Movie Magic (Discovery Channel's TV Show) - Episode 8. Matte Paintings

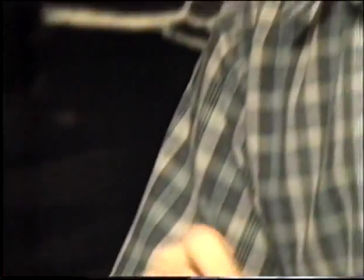If that painting is moved slowly as it's photographed, only in that top section,
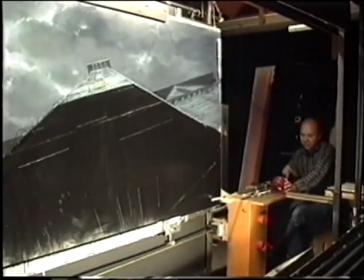it will appear on the screen as though the clouds at the top of the frame are moving from one side to the other.
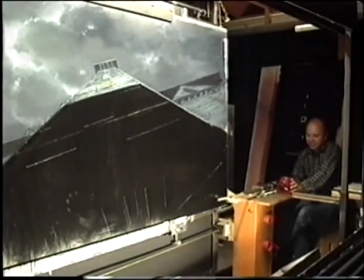Matt technician Lynn Ledgerwood turns a small hand crank to move the painting.
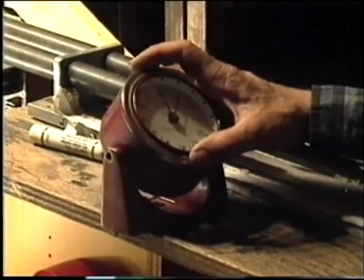The process is precisely timed so that the clouds move as the nanny descends.
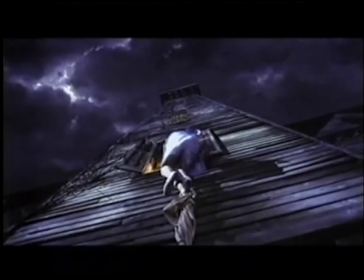As the final shot shows, the moving clouds are a crucial element in blending the painting with the live-action shot.
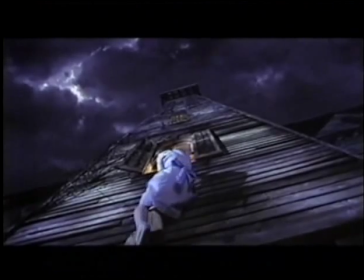The overall effect makes the Addams House a spooky haunt from which a nanny would want to escape.
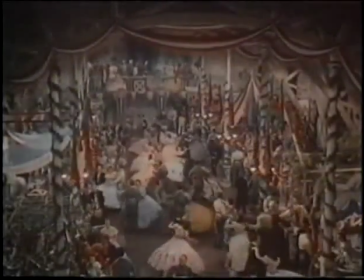While Matt artists contribute to some of film's most memorable scenes,
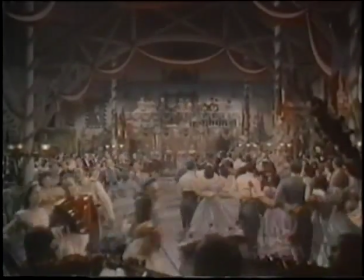they will never achieve the prominence they deserve, for a very simple reason. They're trying very hard to be undetected, and the better they are at being undetected, then nobody will know about them. I think the beauty of map work and the reason why it's lived right through into this very sophisticated era is because,
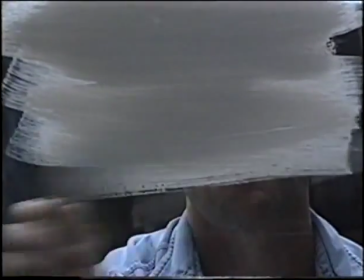as mathematicians would say, it's a wonderful equation. A piece of glass, some paint and some film.
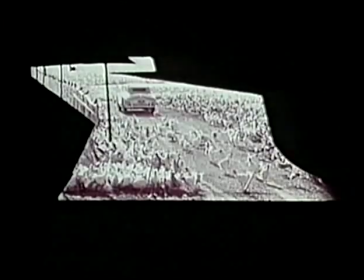You know, and it's just common sense putting it together. I mean, really, it is.
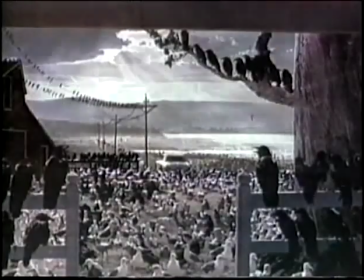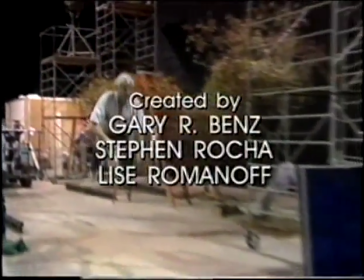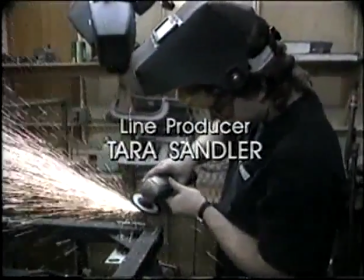Tomorrow, computer magic in movies at the same time here on BBC Two.